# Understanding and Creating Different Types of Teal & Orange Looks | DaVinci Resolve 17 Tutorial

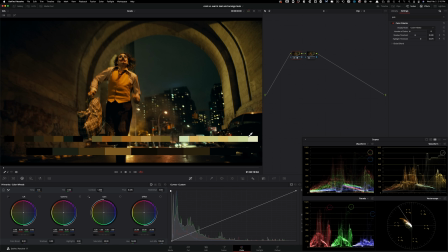When you keep detail in these areas and in the building in the back, all you do is distract your audience, okay?
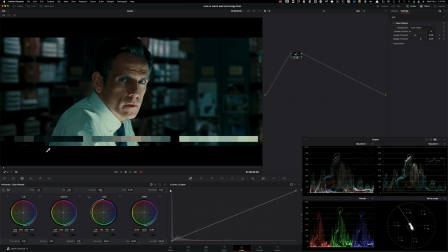Same thing here, just look at it. My eye goes right here where it's supposed to go. It doesn't go here, it doesn't go over there, it goes right here, okay? This is where it's supposed to go. Look at the contrast here, once again.
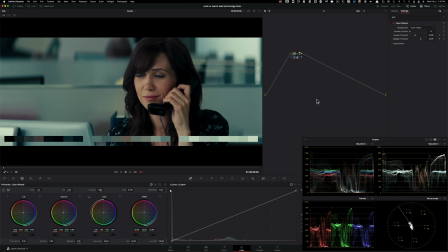Let's move on to our next shot, which is also from Secret Life of Walter Mitty. And if we look at this shot right here, again, perfect split. If I go to her skin tones, look at it, just done to perfection, okay?
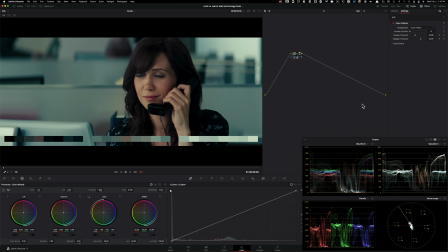And it's a very extreme grade, okay? It's very, very aggressive. And just look at it right here. We're getting our oranges in the form of salmon, really. And then we got all these nice teals happening here, all right? With Moonlight, a lot of this is done on set,
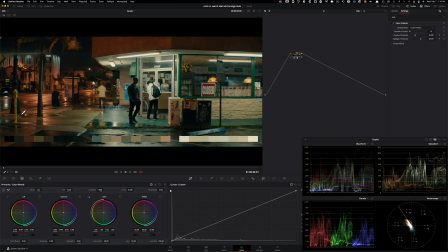Okay, they change the lights to sodium vapor for the street lights, and then they complement that with these cooler tones over here. All right. Obviously, then there's a grade on top of it to accentuate everything, but set design and art direction goes a long way.
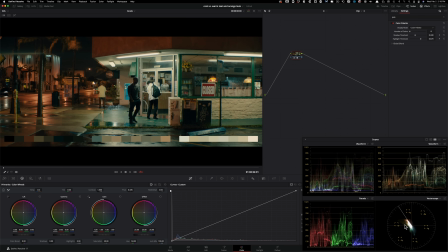Okay. Once again, it's sitting more on the warm side. Let's go to Walter Mitty again.
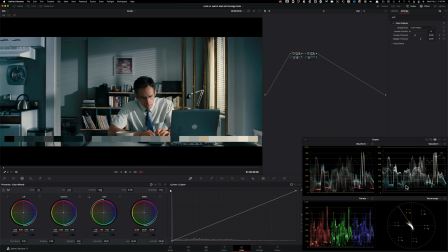We're going to keep seeing the same theme. We can see it here too. Nice teals here and clean up top.
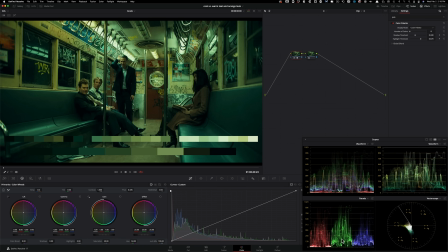Okay. And then this is an extreme example of teal and orange, which is more on the gritty, nasty, New York, like sickly teal and orange, right?
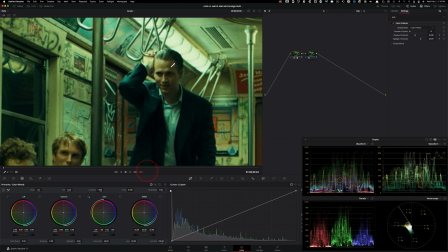So even if I were to go close and hover over on the skin, you'll see like where the skin is sitting instead of the skin indicator right there. Like look where the skin is sitting. But it's not like, oh, this is wrong. Like skin should always look perfect.
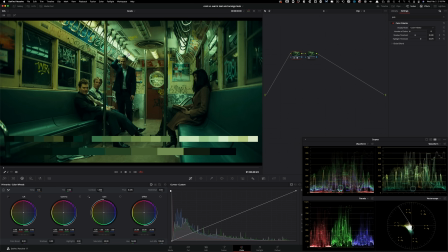No, they're trying to portray how terrible things are in Gotham City, and color grading is taking it to the next level. Look at the waveform, what is happening here. We got some oranges right here. Majority of the image is this just unapologetic green with some teals.
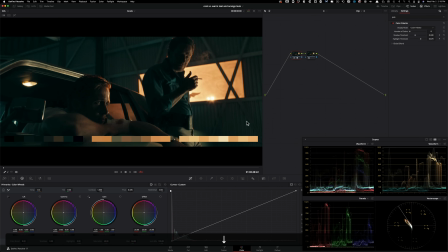Moving on to this shot. This is a really well done teal and orange, and sort of like the epitome of what we think of when we think of teal and orange, right? So this got a nice teal going on, and then the outside has a really, really nice warm tones.
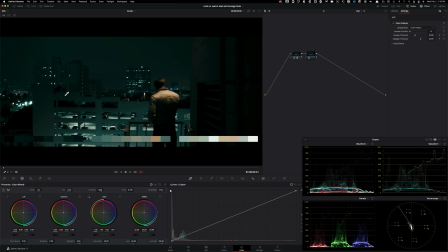Okay, moving on to this shot. Obviously, with your eyes, the building should never look teal. It should look gray, and that's not what's happening, especially this building right there, right? Like it should be gray. These lights should be white, and that's not what's happening here because obviously it's done through color grading.
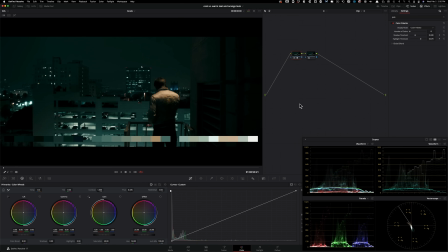Then we are getting a little bit of orange in the jacket. Again, going back to the art direction part. And it's a very nice pushed grade, but doesn't feel out of place.
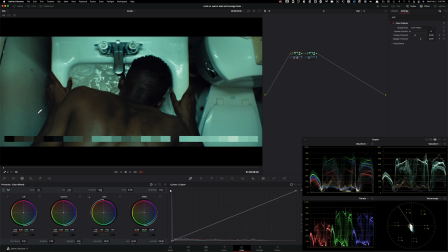Moving on to Moonlight, and a very iconic shot from this movie. Look at how much teal is in here, right? Like when I hover over, like look where my circle is. And then his skin is very nice. Like it's just perfect skin tones right in the center.
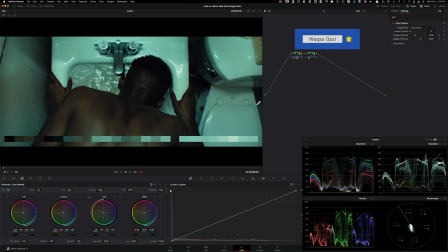And then that's what creates that complement. And that's what also sells this look. Like it's extreme, but when the skin tone is proper, it sells the effect.
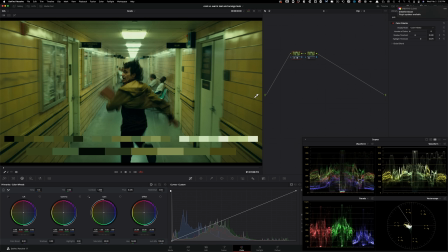Moving on to this shot from Joker. Life is chaotic. Crazy stuff is happening. So there's tons of green to help out with that. And if I go over to the skin tones, they're completely off because he's ill. So there's no better way to show it than the way Jill did it here.
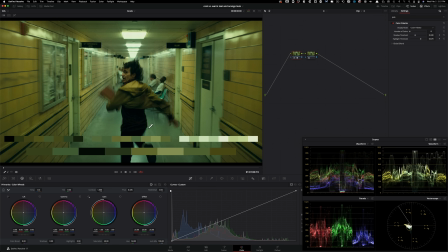Okay. Obviously, the ground should be gray, but it's not. It's green, because that's the look that we're going for. It's extreme, it's unapologetic, and that's something that everybody should learn to do. You have to push your grades. When it feels normal, you haven't graded your footage yet.
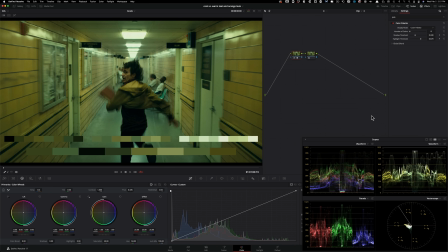It is just a color-corrected image. When it just starts to feel like, okay, I feel a certain thing when I look at this image, that's when you started color grading.
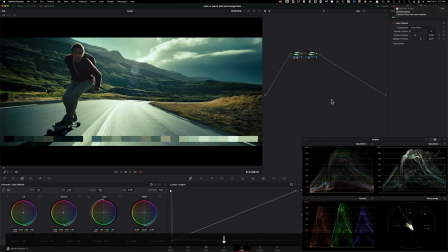So keep that in mind, all right?